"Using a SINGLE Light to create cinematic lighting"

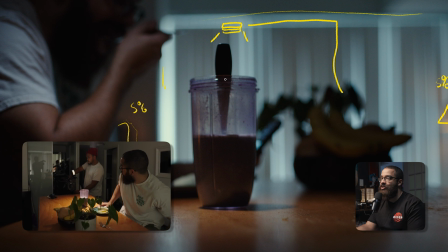4:05 And this is what I love about these lights, is that they're very versatile in terms of booming something overhead like that is super small,
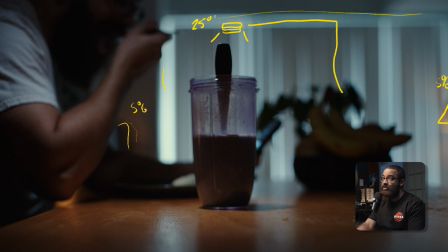4:11 and we only have this set at like 25% because this is all the data that we need to in terms of lighting this scene. This is what we're focusing on, so this is what I'm going to light here, and it's very top down to give us that dramatic look.
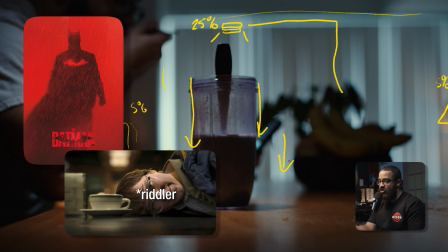4:24 This was inspired by the Batman, and it's the scene where the Joker gets caught in the diner and it focuses on that cup.
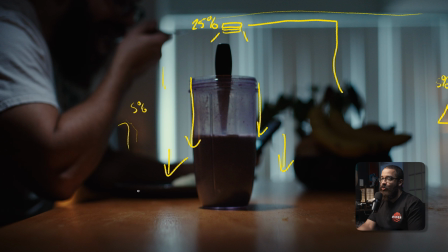4:31 So this is what we wanted to recreate and gives us that interest. And what that naturally does is whenever you top light something, it bounces whatever light coming from the material that is underneath or the flat board. So if this is a whiteboard, it would bounce white light. That's what a bounce board is used for.
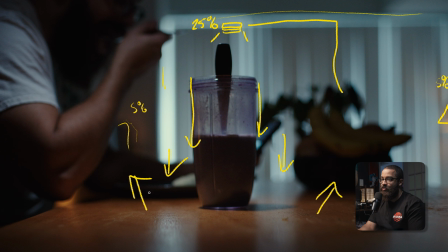4:47 And because we have this wood color, this is going to bounce that natural wood tone back up into me. So we had this light set around like 3200 Kelvin to give you that warm hominess. And then that is offset here. And then that is also spilling onto my arm and everything like that.
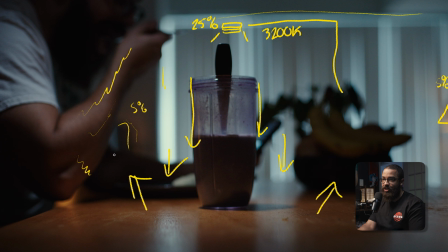5:03 And then pushing even more orange into the shadows because of the bounced light. This is just using one light and as well as the available lights.
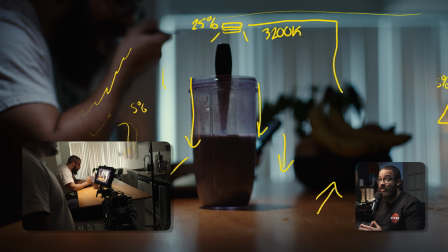5:11 So it's utilizing what we have in our scene and our home and building as much interest as possible.
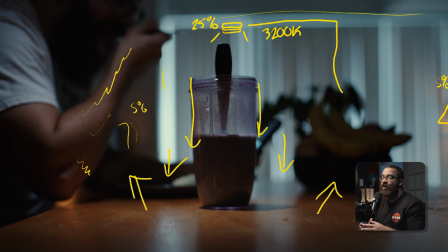5:16 There's a lot going on in this image, but there's also a focus and a focal point in terms of being intentional of having that top light directly down to bring up the exposure in the middle of the image. So this is exactly why we can focus on this object and not be distracted on everything that's going around. So that's just something to consider when you're ever doing a shot like this where you want to focus on it.
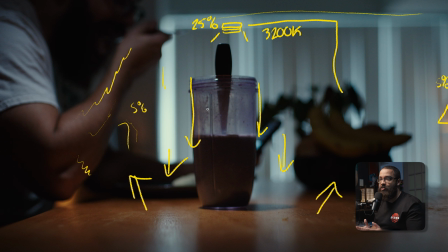5:36 Usually they have a top-down source and there's a lot going on the background, but those are usually toned down. We want to add interest, but we don't want to overkill it. And this is exactly what we did here.
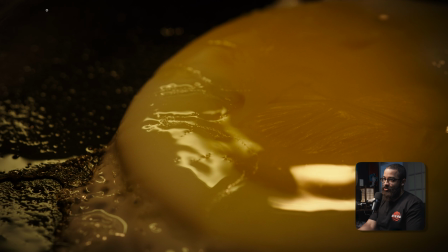5:45 So this was a macro shot of me making breakfast, and on the stove, there are these strip lights that are above that were naturally offset. So if I draw an overhead of the stove and then we're cooking over here, there's a set of strip lights that are naturally backlighting.
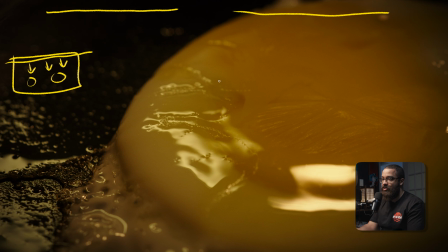5:58 So that was like our natural room tone or ambience, you can say, but we wanted to add a bit more highlights. And whenever I'm shooting these macro shots, we always like to turn on like a small little light, like these M20Cs here, and just move it around and position it in terms of like, oh,
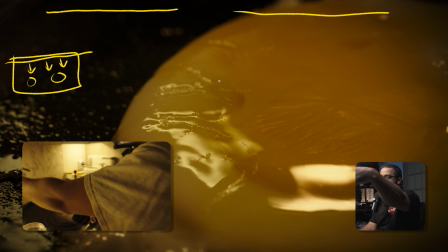6:14 this is looking good. So what we did is while I was shooting it, I had the M20C just over here and the pan was here,
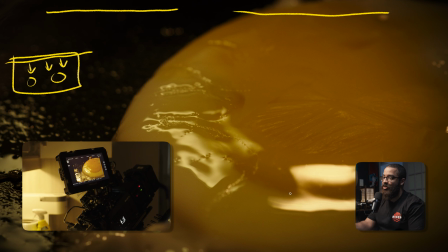6:21 and it was just adding a little bit of kick, a little bit more highlights to the object that we're shooting.
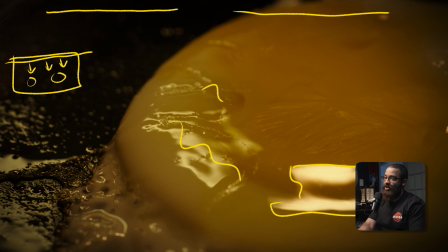6:27 So this is right here, and this is on here, and then even like these little things here. So this is just adding texture back into the image. This didn't necessarily look bad because there was enough interest, and you generally have a lot of interest with macro shots,
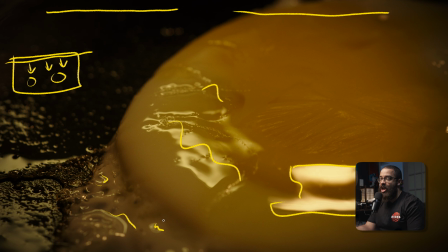6:40 but we wanted to add a little bit of highlights and everything like that and see how the light affected it. And then even inside the edit, you can see that I use the shot where we're moving the light.
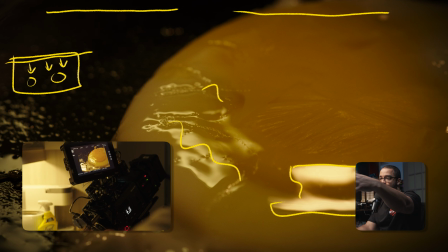6:49 So it's just like rolling on the camera, positioning the light in one position. Okay, this looks good. Let's try another angle.
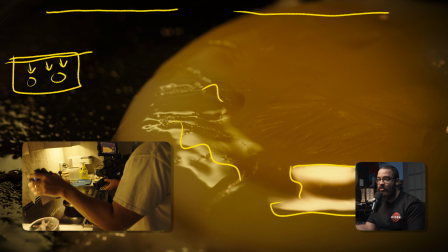6:54 And then you'll see that with all these shots and continuously rolling like that, you have a lot more to work with.
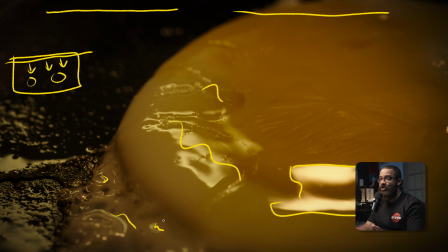7:00 When working on the edit, I didn't realize that, oh, this was great that we rolled this entire thing, right? So the big thing is like whenever you're shooting any macro shots, I always like to have a little light stand by side and have a little bit of different options of diffusion and also flagging it off. And this will just add that little kick and a little spice to your image in terms of adding interest.
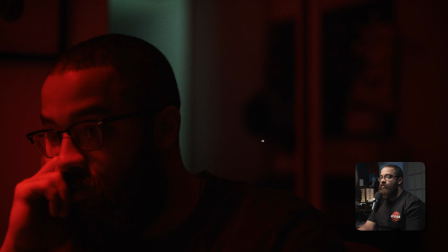7:19 Also, what we wanted to do is add a lot of different types of scenes in terms of different types of lighting. We just didn't want to make it dark and moody and cozy in terms of warm light. We wanted to add some intentional in terms of like, oh, why is this scene red?
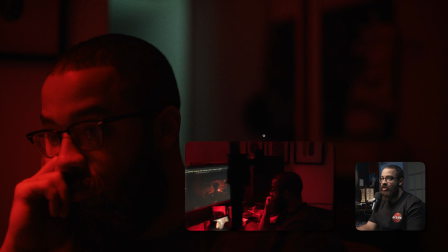7:32 Why is this scene blue? And this is exactly what we did here with some RGB lighting as me. Like I'm thinking I could be angry, I could be anything like that. And you can evoke a lot of emotion with this lighting. So if we were to look at this in terms of a top down, this is just easier to visualize.
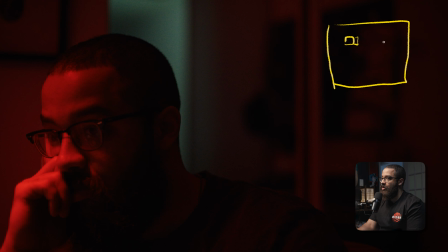7:48 Camera is sitting right here. And then I'm sitting right here with my face off that way. And then what we did is we simply boomed out a light here. And this is my light source off here. So it's very important in terms of when you look at trying to top down light something,
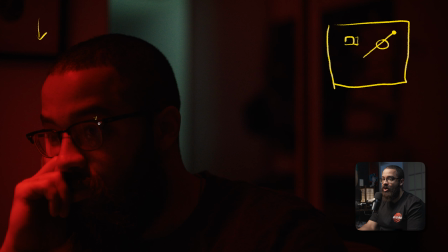8:04 it develops a lot of shadows from my eyebrows and any feature that is proud of my face, obviously.